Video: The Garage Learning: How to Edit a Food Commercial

All right, so take a look at Riley's edit.
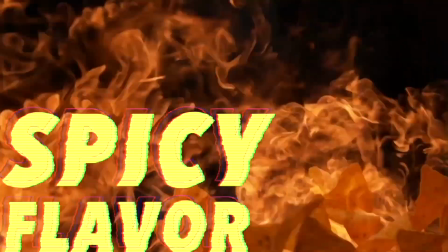(4:16)
He used a lot more motion graphics and jump cuts to integrate all the different shots together.
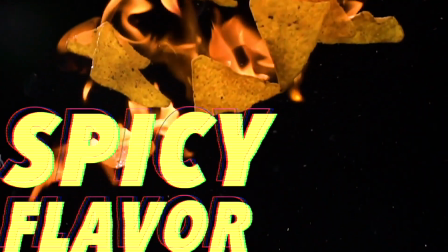(4:22)
He made some really cool looking titles and effects and transitions in between shots as well.
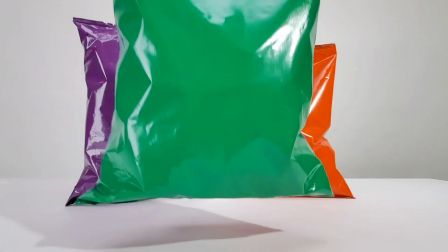(4:29)
I feel he did a really good job with his sound design and music track. Overall, he used kind of a similar sequence of shots between all the different
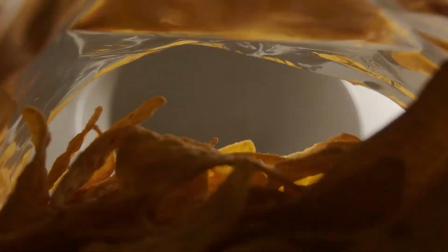(4:38)
levels and kind of had the same formula of how he cut the different shots together. Now let's take a look at Chris's edits a little closer.
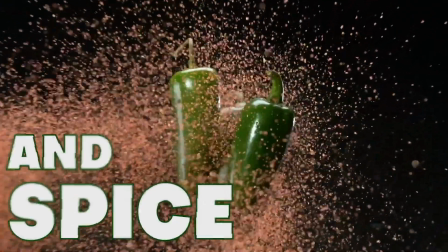(4:47)
Chris has worked as an editor and in VFX, so he really showed off his skills with these titles and motion graphics and effects.
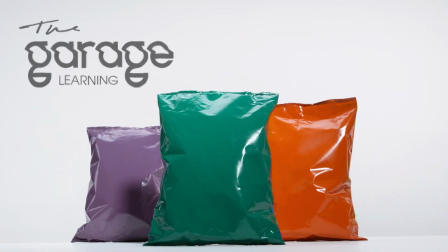(4:55)
I love for his intermediate version, he actually did a voiceover as well.
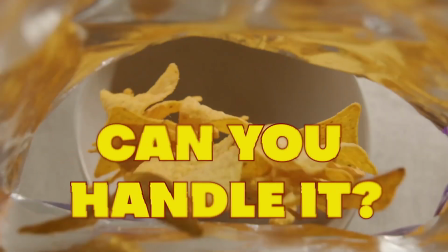(5:00)
That was really smart. There's a lot of different ways to tell the same story, and this exercise really goes to show that.
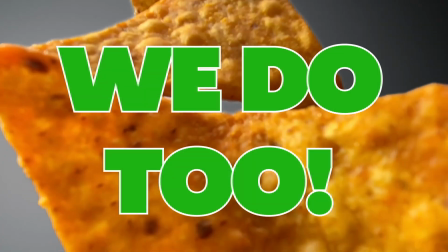(5:08)
His spots were about 12 seconds each, and he did a lot more straight cuts than Riley did.
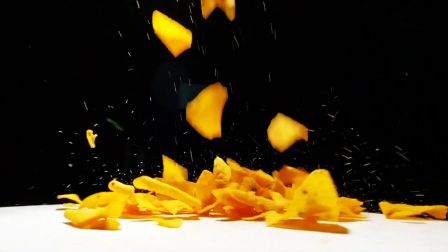(5:14)
And I feel like he also chose a really great soundtrack. I think he also did a really great job with these.
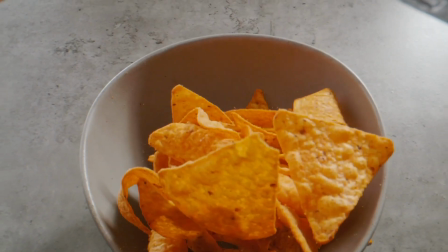(5:21)
Last but not least, let's take a look at my edits. My edits were about 8 to 12 seconds long, depending on the shot.
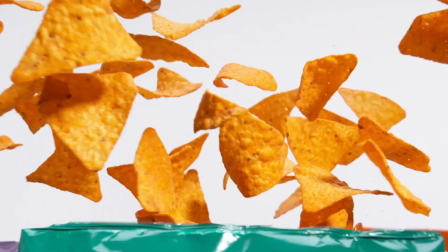(5:28)
And, as a disclaimer, I don't consider myself a really good editor. I'm more the guy that shoots the stuff and gives it off to a really talented editor to finish.
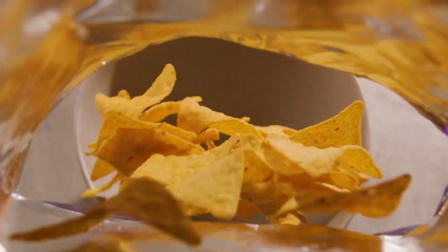(5:37)
I'm also a purist, and I love to see my work without big titles all over it.
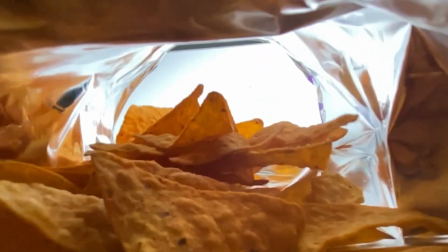(5:41)
So I didn't use any titles at all, hoping that the imagery itself would drive the appetite appeal.
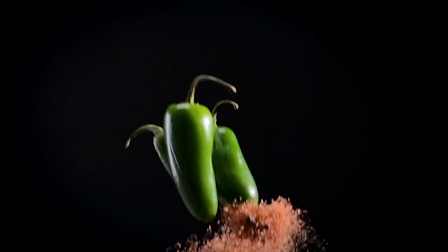(5:46)
I love to reverse clips, turn things upside down, and have some fun when I'm doing my edits.
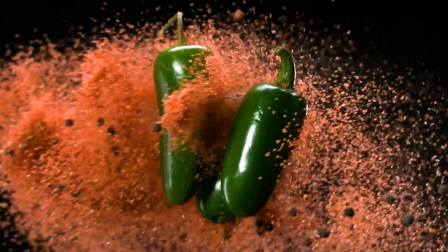(5:52)
I mostly do straight cuts, incorporating just a few jump cuts here and there to keep the energy moving in the spot.
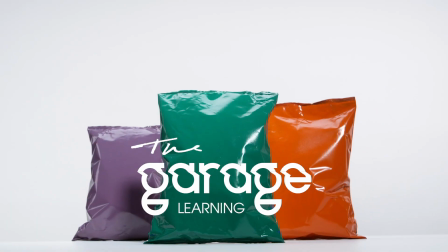(6:00)
And then I vowed for some more dramatic music because I'm just a kind of dramatic kind of guy.
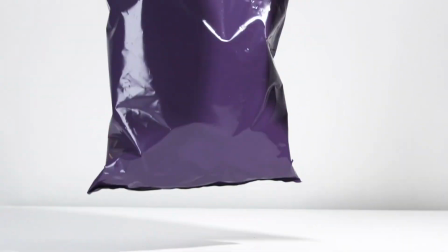(6:06)
We'd love to hear from you which shots you thought were the best and which edits you thought were also most impactful.
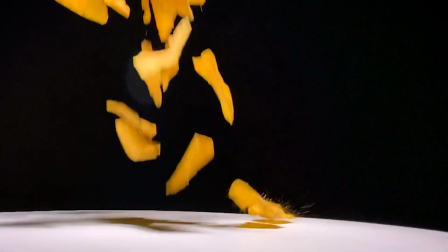(6:13)
Obviously, everybody has their own opinion, and that's the really great thing about doing creative work like this.
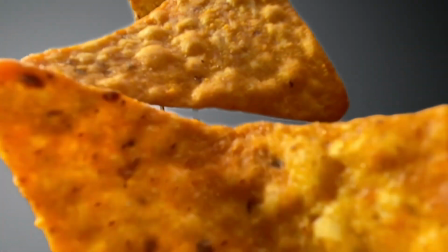(6:18)
Please, please, please leave your feedback in the comments, message us on Instagram, and let us know what you think.
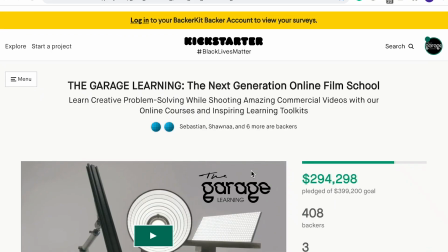(6:25)
This is just a tiny taste of what we have planned for the Garage Learning.
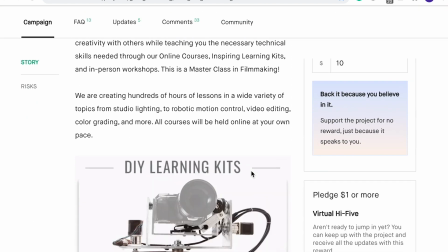(6:30)
So please, if you haven't yet, go check out our Kickstarter page. It ends on Monday, November 30th at 6 p.m.
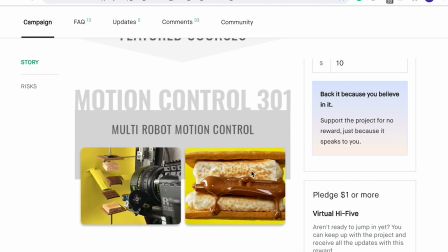(6:37)
Eastern Standard Time. We need your help to reach our goal.
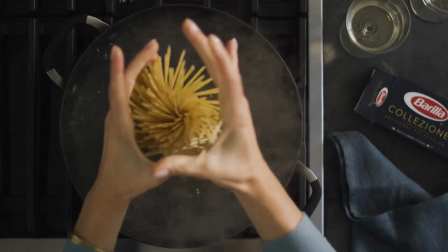(6:40)
This is only maybe, 25% in depth compared to what we're going to be doing as part of the Garage Learning.
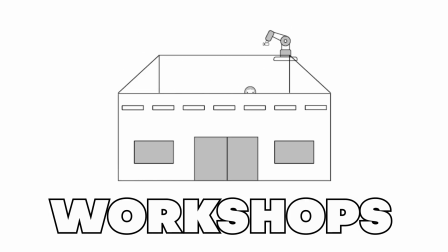(6:47)
We're really going to be breaking down every shot in full detail and also
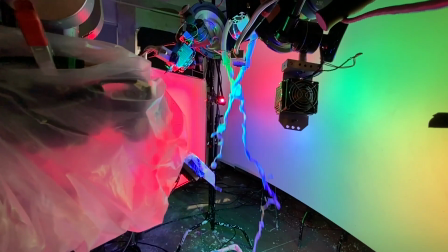(6:52)
giving you a lot of foundation knowledge to help you create amazing shots yourself in your own garage.